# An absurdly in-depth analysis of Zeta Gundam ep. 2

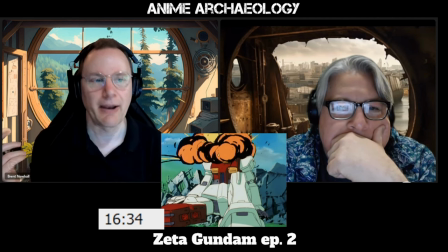That takes out all of the sensors and renders the mobile suit effectively useless. Although you can try, you're blind.
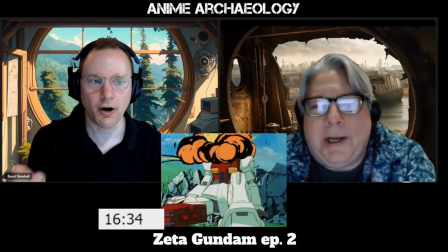But notable that Char is really pulling back here.
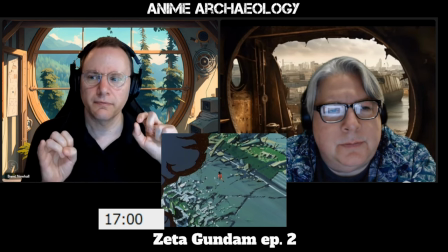Yeah. The show is very careful here to
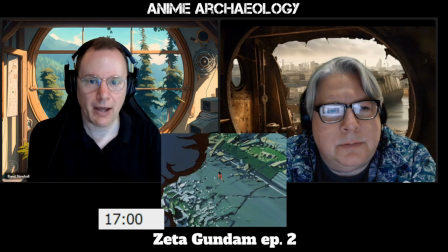contextualize the battle with other actual human beings on the ground,
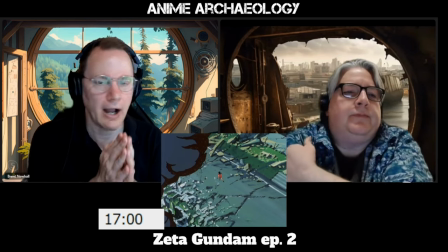particularly Fon. Right. And again, why is Tomono doing this?
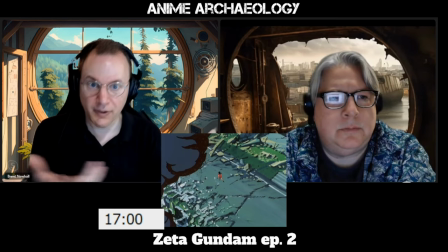we've had a lot of exciting mecha action here but he's pulling us back to remind us of the fragility of life that, you know, if one of these mecha had come down two feet further to one side Fa would be just,
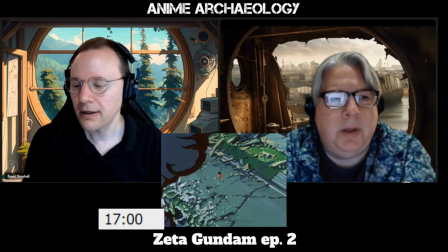you know, frightened Crimson Stain exactly
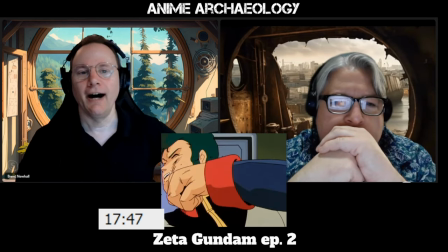we can't get too far away from that yeah so we're making a statement here
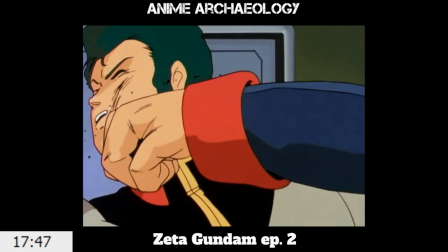with the Titans to have a
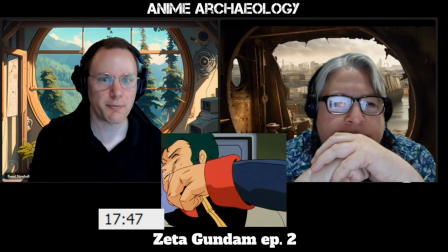Titan respond to a question from Captain Bright with a punch. Yeah. We're really, you know, we know how we should feel about the Titans now.
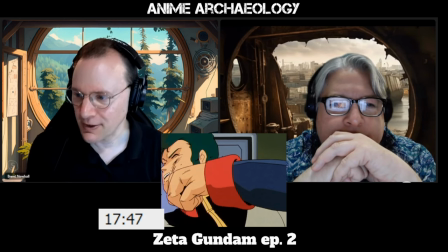Unquestionable.
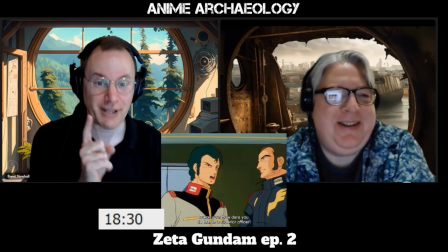Also note, Bright's reaction to all this, you know, what does Camille do when he gets hit? He gets all, annoyed and thing bright just comes right back up and just continues arguing
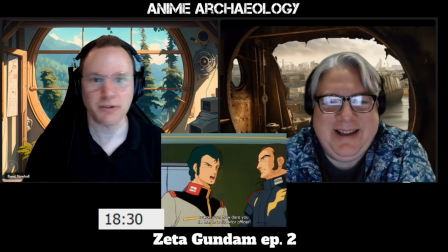yeah don't care just you know goes right
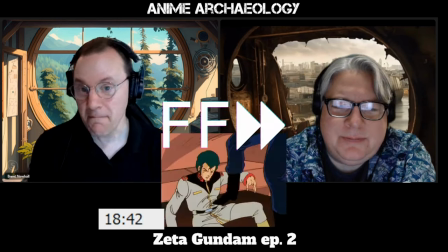past me i love this man and like this is pretty brutal yeah it
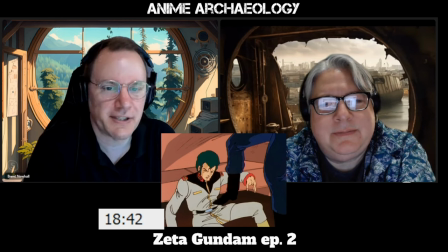goes on it's a full-scale beating some
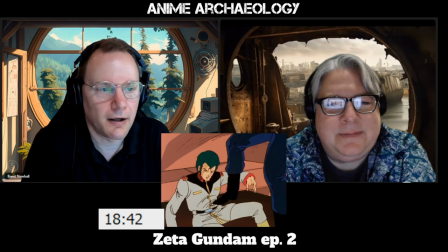might argue a little over the top uh for the point they're trying to make but definitely makes you not like the titans no and you get
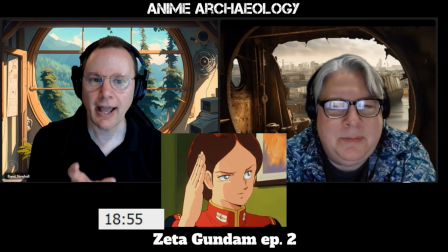this little moment with emma here and that little sense of she's not
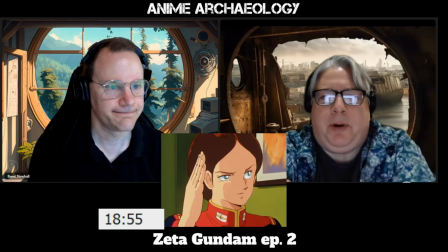comfortable with this yeah she's not with this part of the program no bird line
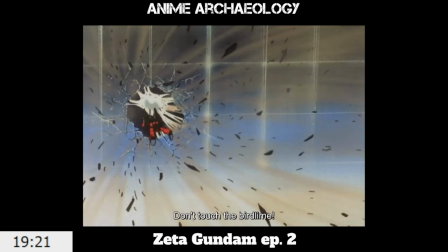but yeah i'm trying to figure out what where that comes from yeah it
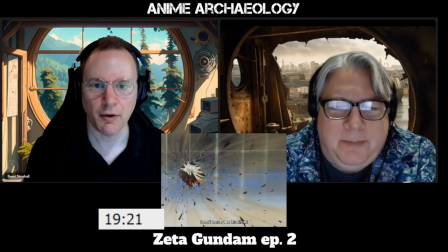could just be sci-fi you know yeah analogy throwing some things together they're dilletium crystals, right?
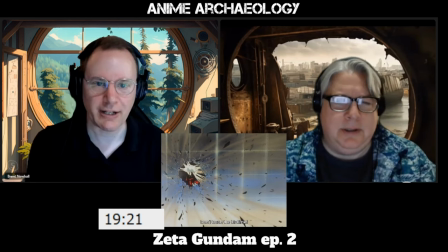Right. But interesting. I do like that they're trying to create some reality here.
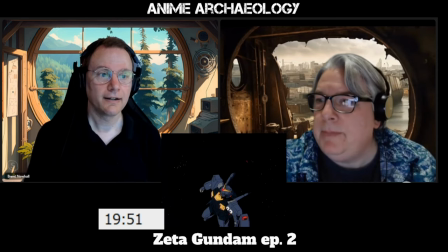So that is actually a thing. Really? Yes. A sticky substance spread on twigs to trap small birds.
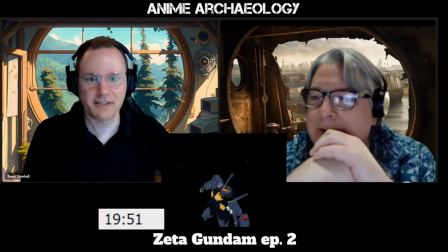Huh. That's cool. Yeah, it's an actual thing. Interesting. And presumably this is some artificial, you know, substance that's, you know, equivalent.
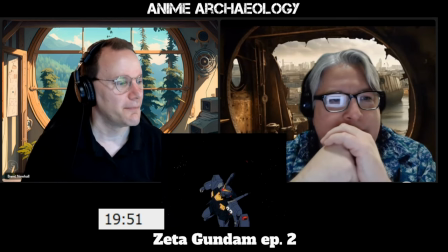They didn't, like, literally gather that from a bunch of birds. but yeah that's really cool wow yeah the more you know
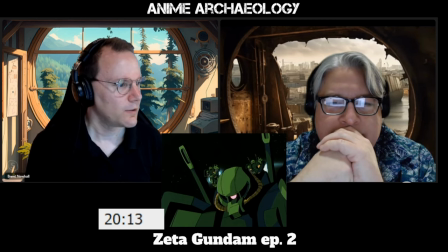interesting that is very interesting why are zeon remnants coming after them
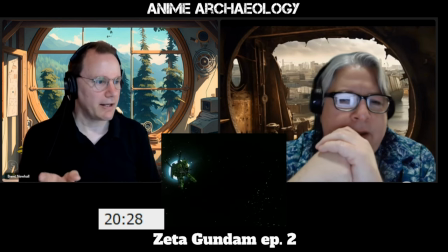huh you know now i think about it it kind of makes
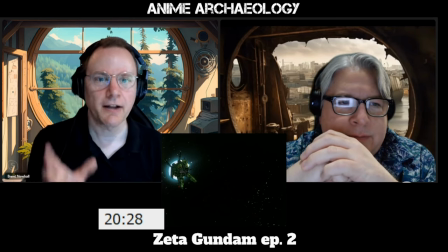sense zeon still had mobile suit superiority
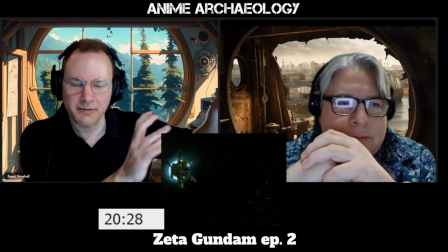in the one-year war, with the Gundam as an exception, right?
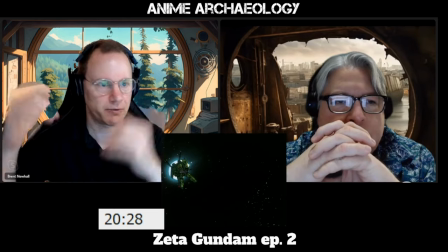Right. They were better. But even at the end, with all those GMs and mass-produced mecha going on, during Aboa Coup, it was maybe even, right?
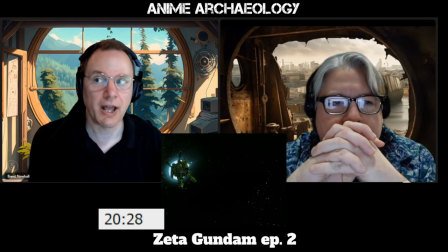Right, right. After the war, the Titans would have acquired...
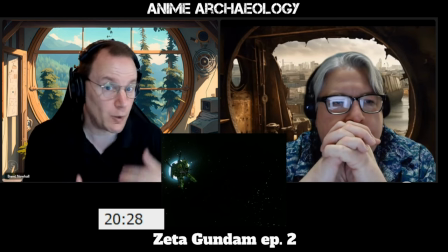Appropriate, yeah. ...acquired all this stuff, and who else would have had it other than the anti-Zeon forces?
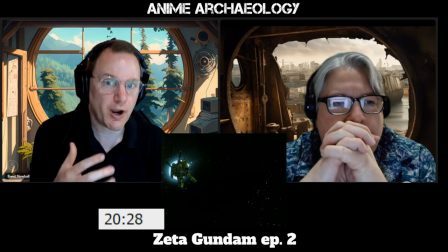And even further, it would have made sense that if you're trying to infiltrate Zeon or wipe out the Zeon,
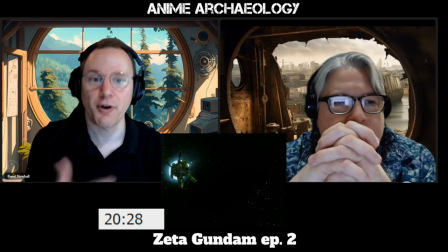you would use Zeon stuff to confuse them with or otherwise be able to infiltrate. Right. Interesting.
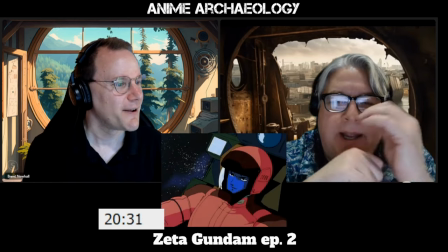Notice Char's expression here. Yeah. He's getting shot at.